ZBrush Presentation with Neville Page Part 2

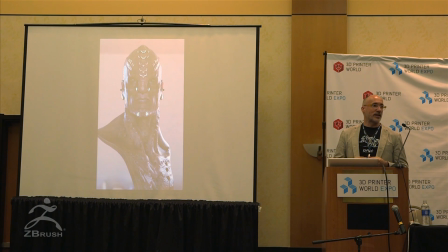way with scarification, tattooing, piercings, etc., etc. And the piercings on his forehead, if you don't know this are actually the bird of prey ship in plan view that's altered to feel more
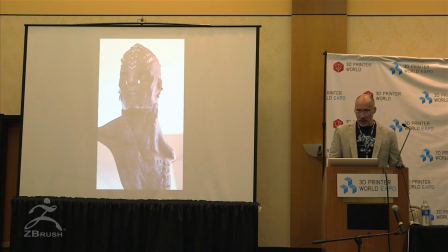like a piercing so there's for me I have to have
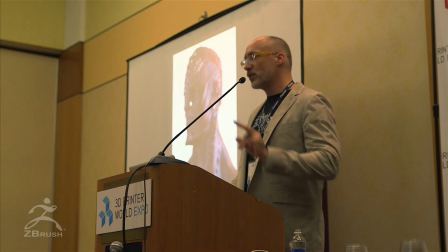a reason behind every move I make and there's two reasons why one I just can't operate any other way and two when your client says to you what the hell's on his forehead I don't really know what I thought was cool that doesn't sell it but when you say,
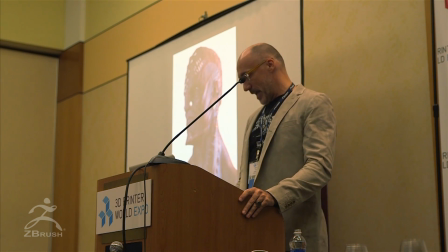oh, it's the bird of prey. I remember JJ going, oh, that's cool. So it helps if you've got reasons behind your choices.
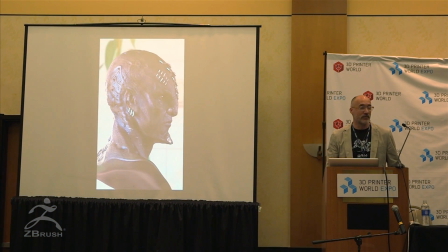It helps you actually come up with them, and then it helps you sell them. And we printed, that was the only thing that we printed out on this particular character, were those pieces on the forehead, and we had them cast in bronze so that it had the heft and the weight and the feel,
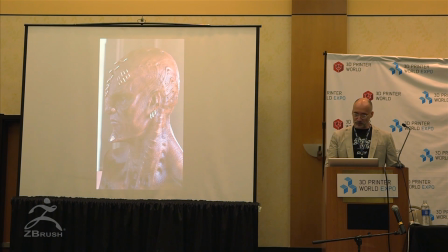both to the actor and to the camera. I don't think you ever see it in a movie, quite frankly.
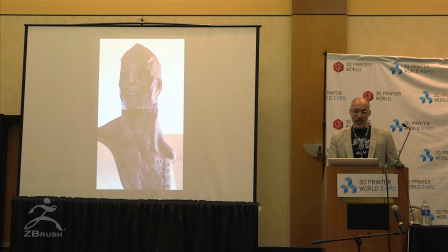But you get the idea. They were a pile of fun, that's for sure to do.
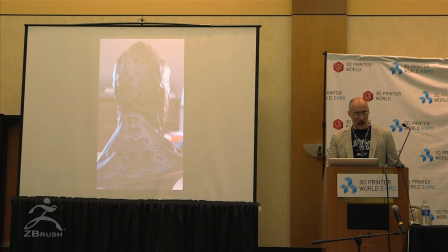And then to see the actors in this makeup was pretty thrilling.
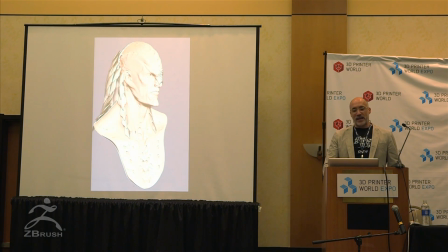So moving on, that was kind of the final design I had this idea that we do braids kind of dreads that had this protective headdress on it that each of these little metallic panels was woven into it thought it was good from the standpoint of a helmet
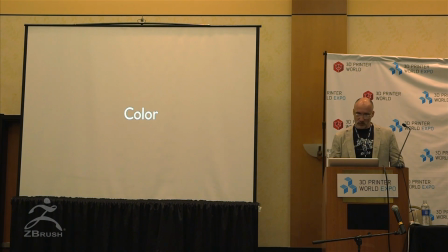combined with hair then we played
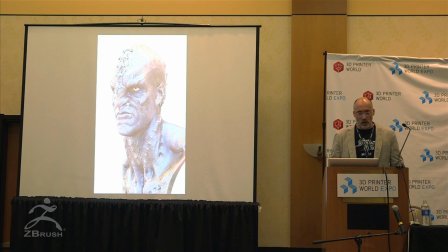with color just a little bit we knew that they were going to be dark I didn't want to just go brown I wanted to go kind of a blue brown and
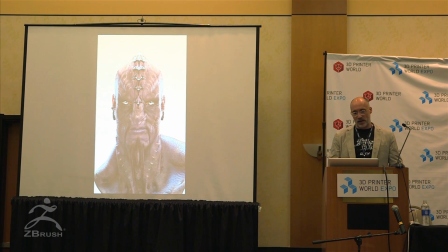this I shouldn't have included because it's just way too damn many but It's all the helmet hair combinations, one helmet design that we already established in the previous Star Trek.
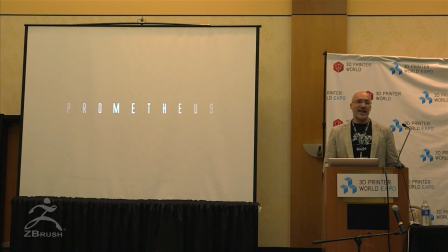But it's all the variations that are going to be kind of the indicator for what the various Klingons would be in the movie. So on to Prometheus. I have about two hours of presentation here. But, yeah. So one of the greatest privileges for me was working with Ridley Scott.
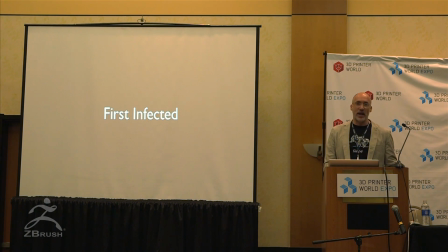Because he and, of course, George Lucas set the tone for my life with Star Wars. and with Alien. So getting to sit in a room with Ridley Scott and have him, well, just getting to sit in the room with Ridley Scott was enough.
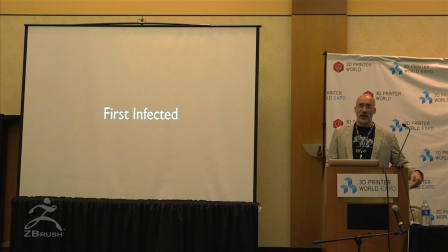I was like, I don't have to work. You can fire me right now. But getting to sit in a room with him repeatedly and talk about Alien was weird. And then go on tangents talking about Black Hawk Down, Legend, I mean, every film that we were talking about that I would bring up as inspiration.
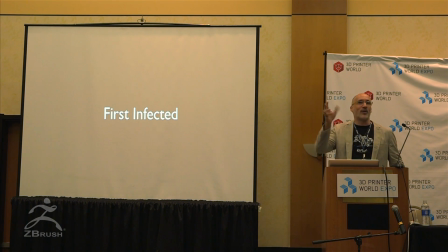It's like, hey, Ridley, did you ever see that one film where there's that scene, oh, right, you did that movie. How about this one other movie where we, no, that was yours too.
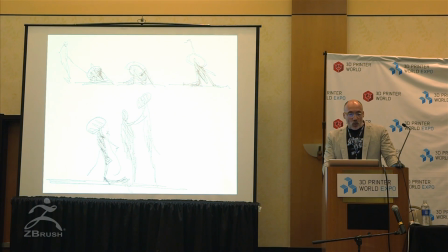All right, okay, so you've done everything. So what Ridley Scott would do, which is great, he can draw, if you don't know it. These are his drawings and this is not the best reference of his drawing skills. You'll see it a little bit later, but he can draw and he can communicate very, very quickly.
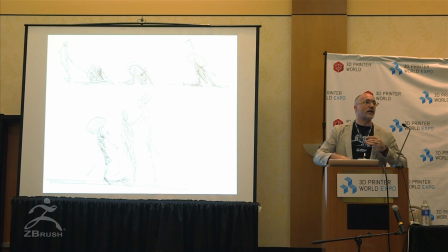So my first meeting with him, we were talking about the first infected, which was a character, Fyfield actually, the guy with the red hair, red beard rather, and the tattoo on his face. So we were talking about that character, what happens to him. The script was not done, so we're calling it First Infected.
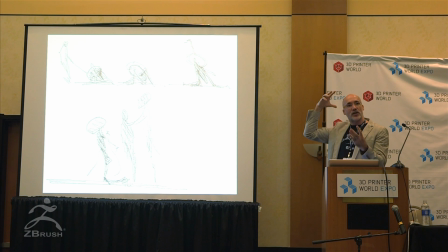And you can see in every drawing, he's already indicating that head shape, which I hope any alien fan here knows what that head shape is. It's an egg. Anyone know what it is? Raise your hand if you know, because I'm not going to say it unless... What? Wow. Okay, it's a huge penis. If you didn't know, I swear to God.
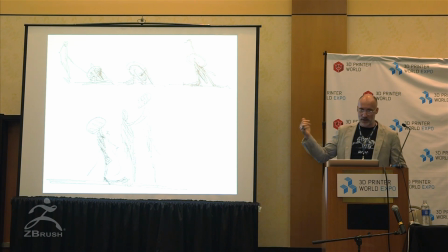And it's important, because half my presentation here is chock full of genitalia. And there's a reason why, I'm not kidding, it's H.R. Giger who was the designer, who is incredible, who set the tone for all the alien films.